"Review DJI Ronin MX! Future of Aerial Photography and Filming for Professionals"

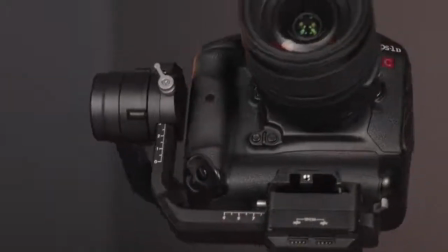I actually found myself using the Ronin-S kind of like a monopod or like a shoulder cam.
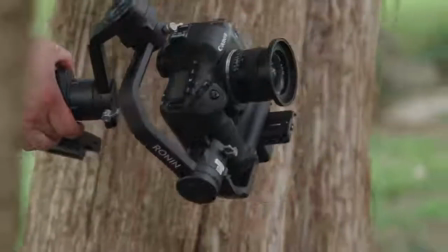Because we have this joystick here we can completely move the gimbal in different directions and get the shot that we need without having to use the gimbal like a gimbal in all cases. That's what makes the handheld gimbal setup up so amazing is the versatility of it. It's not only a fluid gimbal or like a steady cam, but it can also be used like a monopod or a tripod.
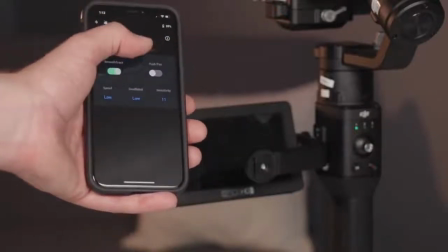One really great thing about the DJI Ronin S is the app.
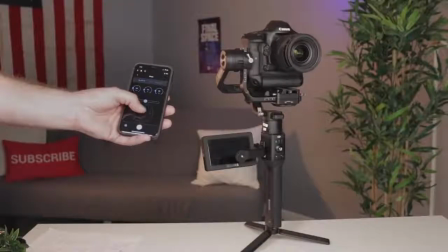We actually have a full featured app that lets us do hyperlapse, time-lapse, motion control, using the sliders and the app. And when we were shooting B-roll for this video, we actually did a really cool experiment with the roll axis.
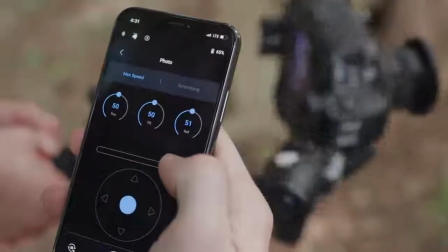We had our friend Joseph use the app and do like a move while I was using the gimbal.
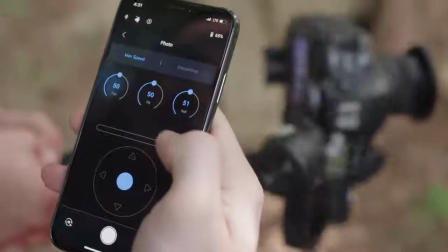It was really great. And if you have an extra hand like I did, it's actually really nice to have that wireless connectivity with the iPhone app.
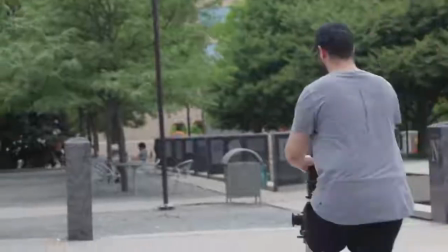We took Joseph out on his longboard and we ran around Nashville. We kind of got in trouble because we weren't supposed to be out there.
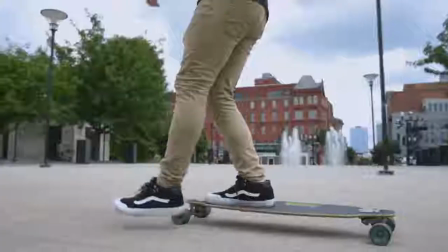But anyways, we did get some cool shots with the skateboard in the low mode in particular.
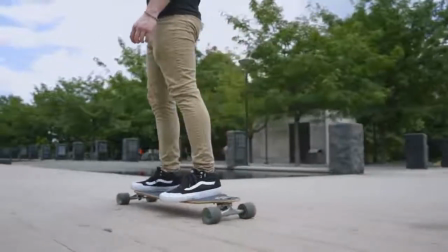And that is one thing that I really love about this handheld gimbal setup that you really can't do with the traditional gimbal setup. Once you initiate the lock mode here you can actually move the gimbal in such a way that's kind of awkward but once you do you can actually move it in such
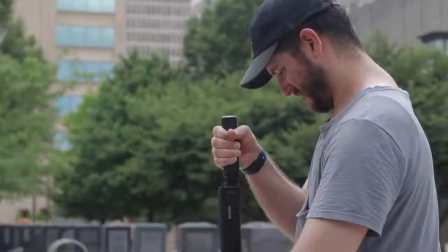a way that it actually puts the camera like super low and I could usually never get this low to the ground while
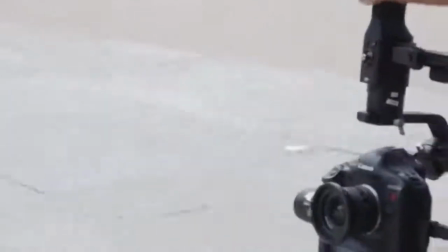still maintaining full control. I really love how easy this is to use and it doesn't flip your camera upside down.
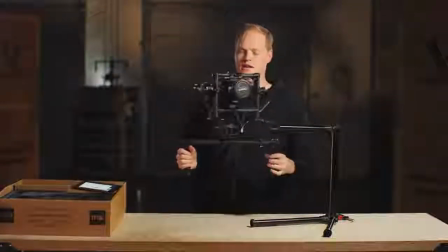One of the downfalls of using a gimbal is getting footsteps in your shots.
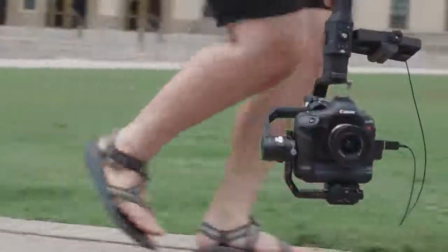The first way to avoid that is to just roll your feet as you're walking and get nice fluid motion as fluid as you can on foot.
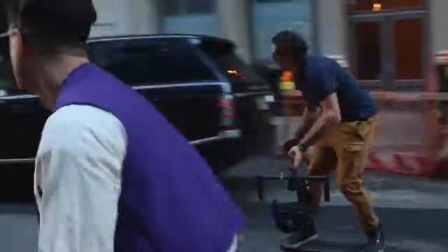But another solution to that is using wheels of course. Casey Neistat uses his boosted board.
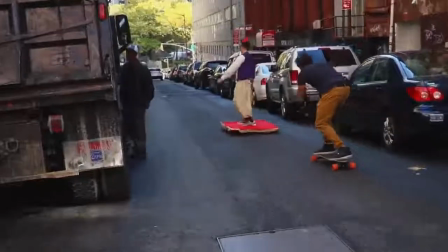Peter McKinnon uses his one wheel. I used my nickel board or penny board.
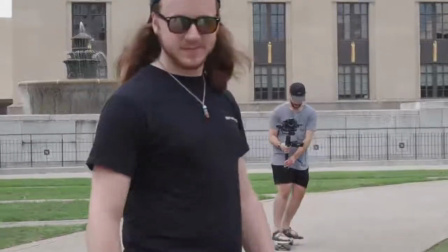We were in a little bumpy terrain and Joseph was skating around pretty fast so I tried my best to keep up with him and it ended up looking pretty cool. We have completely fluid motion from the up and down axis because I wasn't going up and down I was just floating essentially on my skateboard and then any other bumps or movement is taken out by the gimbal itself.
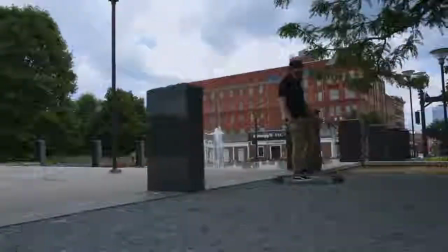We shot a variety of shots in normal speed and in slow motion.
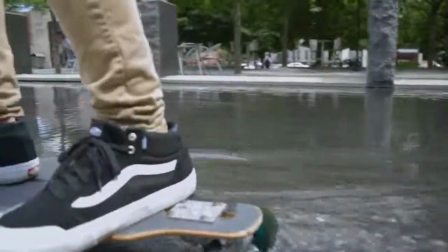Obviously if you want to have the most fluid shot possible I would recommend shooting in a higher speed
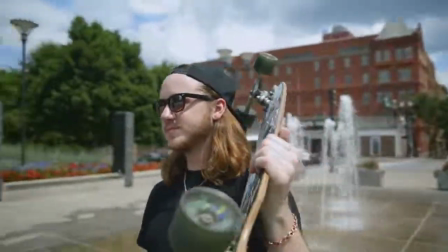like 60 frames per second or higher I guess if you want to go super duper slow like 120.
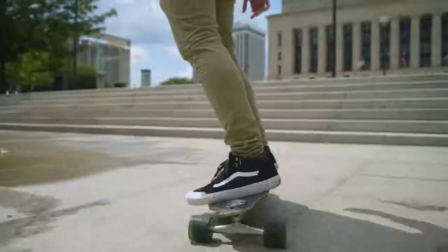We shot in 60 frames per second and a lot of shots and that paired with the gimbal with a lot of movement with the water and
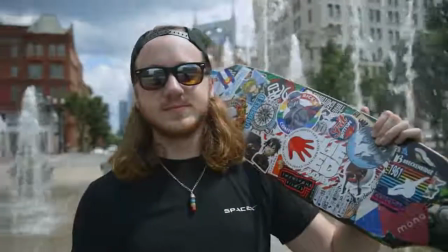with Joseph skating around as fast as he could really adds a ton of dynamics and really really really just boosts your footage up to be at that
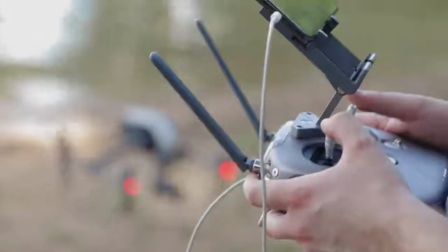cinematic level. Obviously we wanted to show off the actual smoothness of the gimbal in normal speed
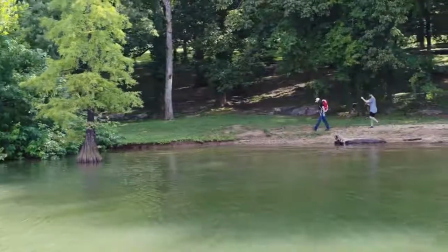so here's some footage that we got of Connor hiking through the trails of Percy Priest.
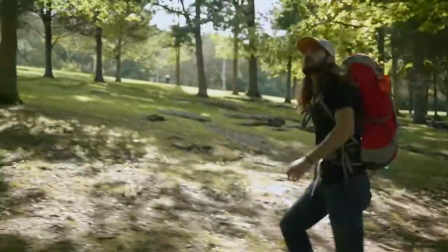One of the things that makes using a handheld gimbal like the Ronin S unique compared to like the Movi or the
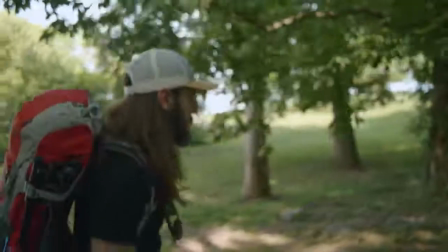original Ronin is being able to have that roll access that spinny kind of shot. On previous gimbals doing something like this was impossible because the gimbal itself was kind of hanging from above.